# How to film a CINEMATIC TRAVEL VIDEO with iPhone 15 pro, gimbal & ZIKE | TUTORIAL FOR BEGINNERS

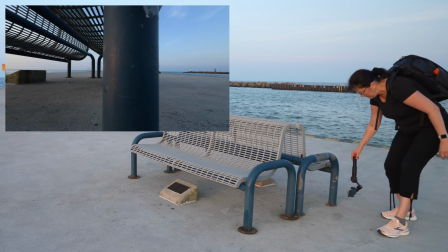8:16 Flip your gimbal upside down and take a few shots by the ground.
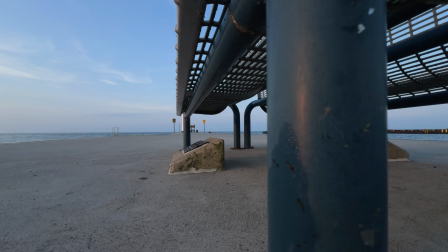8:21 It always works its magic. These shots can be used as quick transitions, just fill-in shots,
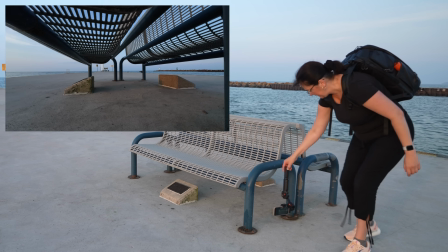8:28 or just a shot that breaks the regular adult view eye perspective.
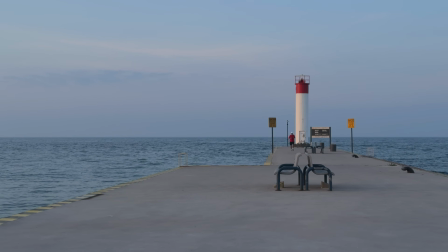8:33 Let's do a shot that might seem super simple to do,
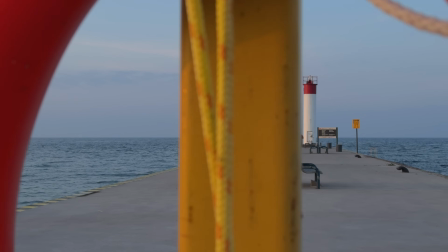8:38 and that is using a strong foreground while filming with a telephoto lens. Here is what happens when things go wrong.
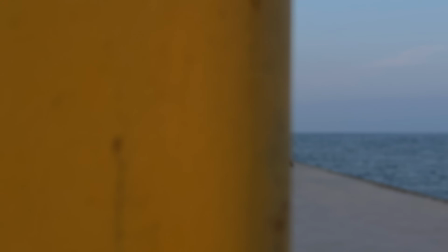8:46 The focus wasn't locked before pressing the record button, and the gimbal had pan and tilt follow mode enabled,
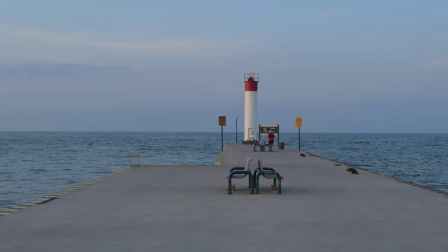8:54 making it hard to maintain the same direction while filming with a telephoto lens.
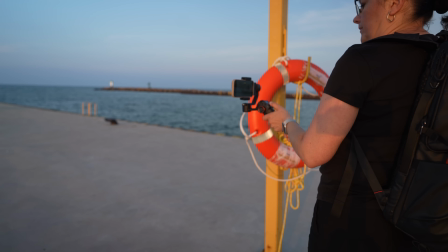9:00 Let's zoom in even more, but this time, let's film the easier way.
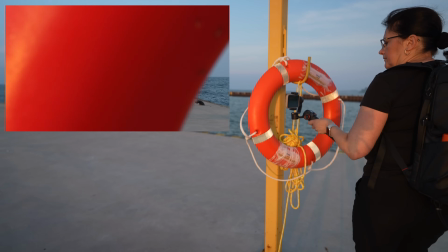9:05 First of all, I'm going to lock the focus on the lighthouse.
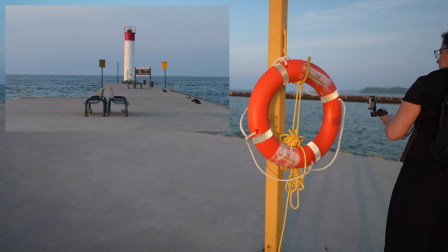9:09 Next, I'm going to frame the shot so the lighthouse is nicely in the middle and enable lock mode on the gimbal.
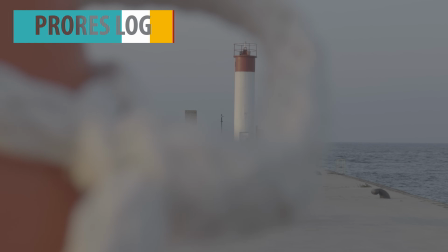9:16 Now that the frame is locked, I can very simply move very close to the foreground and not have to worry that I will lose the view.
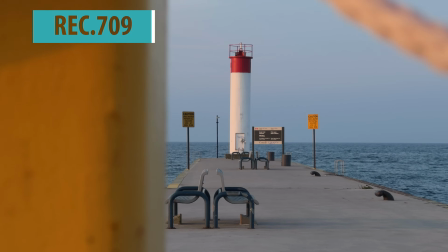9:25 I can just pass the foreground, or I can pull through or back up. There is a brand new restaurant at this location that just opened up.
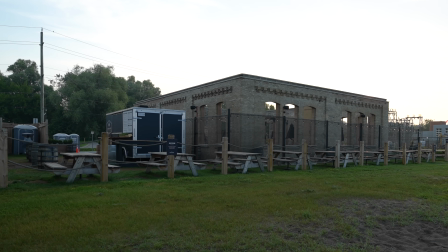9:36 I was filming in Whitby, Ontario, Canada. It used to be an abandoned building ruins. They had this heavy-duty fence around it. Now you can come here, have a drink, and enjoy the food.
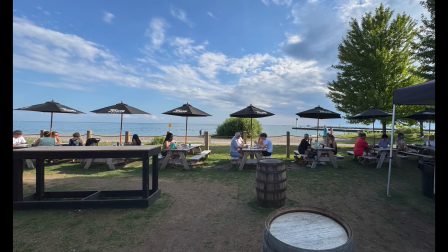9:49 Of course, I went there too. And I can tell you, it was awesome. Let's capture this place.
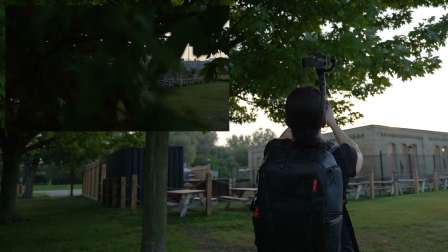9:55 To make a transition from one location to the next,
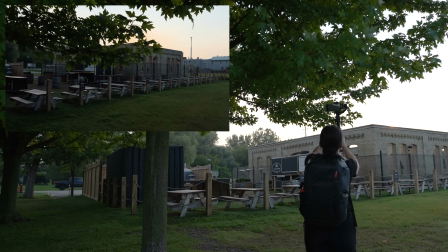9:59 You can choose a foreground that will make you feel as you are about to enter something nice.
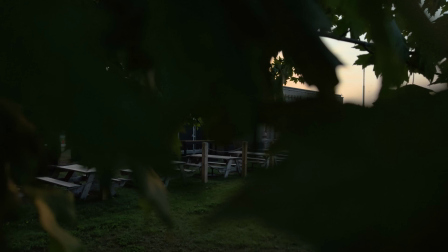10:06 You don't see it fully yet, you have lots of foreground, in this case 3 leaves to go through.
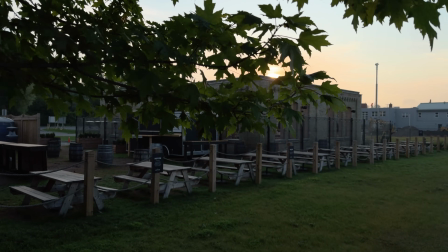10:12 The gimbal is in lock mode, as this will ensure the restaurant is nicely framed as you move forward. There are several things you need to think about before you start recording. How far should you stand away from the subject? How is the lighting? Where's the sun position? What gimbal mode I should select? What lens I should select? And how I should frame the subject?
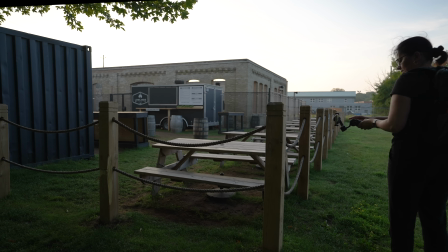10:38 Here are my thoughts. Here is how I think. I've already done the reveal of the place.
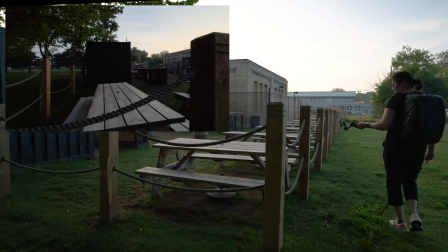10:43 Now I want to get closer and show what it looks like inside.
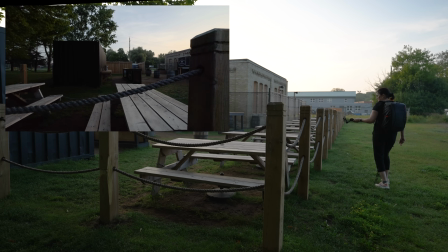10:49 I'm going to move sideways, so I will use pen follow mode.
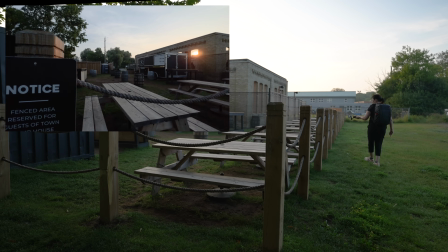10:53 The sun is facing me, it's a bit on the right side, so I will get a very moody dark look.
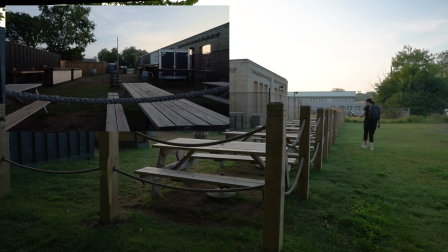10:59 I will be walking sideways, but slightly on the angle to the right,
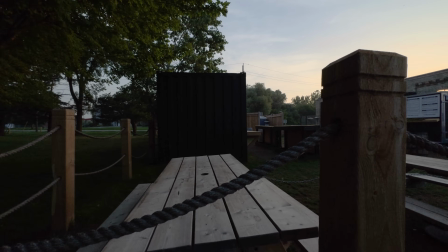11:05 as I want to be able to get some light from the right, aiming towards the sun a tiny bit.
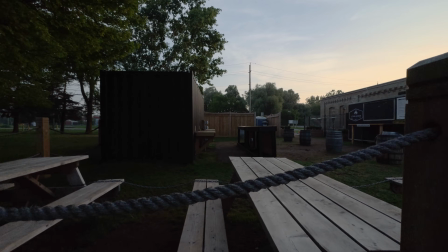11:11 I could use an ultra-wide angle lens or main lens.
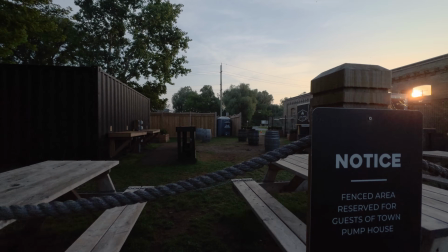11:15 I'm choosing the main lens as I don't want to distort any of those lines.
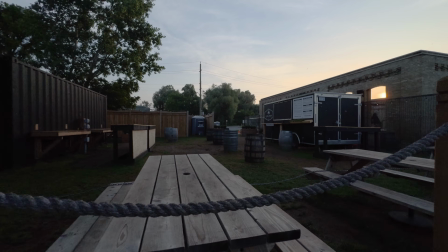11:20 I'm going more for a professional look.
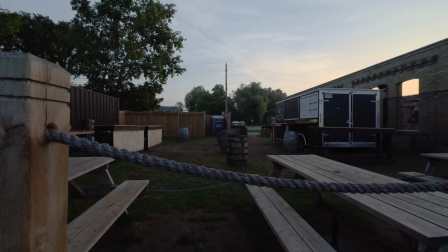Two shots of this place would not be enough for the edit. The first shot was the reveal, the second shot is the close-up.
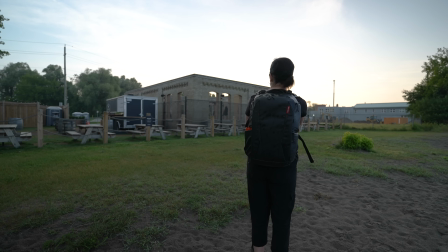11:38 Now we need a closure. This shot is happening from further distance,
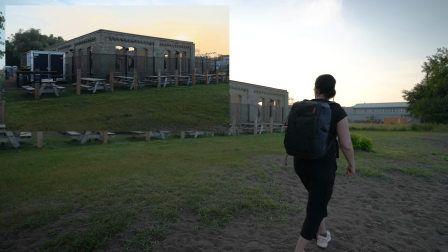11:43 filmed with the main camera, panning sideways, so the gimbal is in pan follow mode.
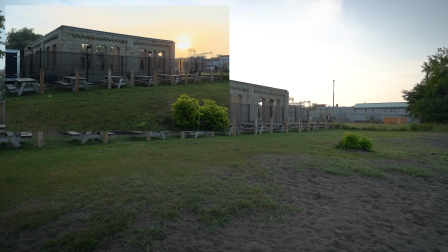11:49 The goal here is to show the restaurant, but then leave the restaurant by focusing on the sunrise.
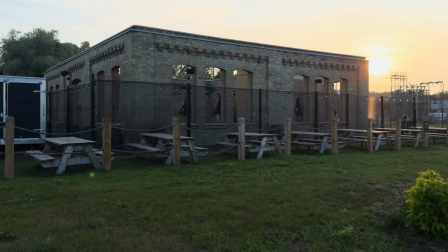11:56 That will help to transition to another area.
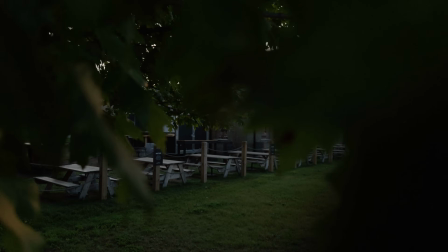11:59 Here are those 3 clips together: reveal, close-up, and closure.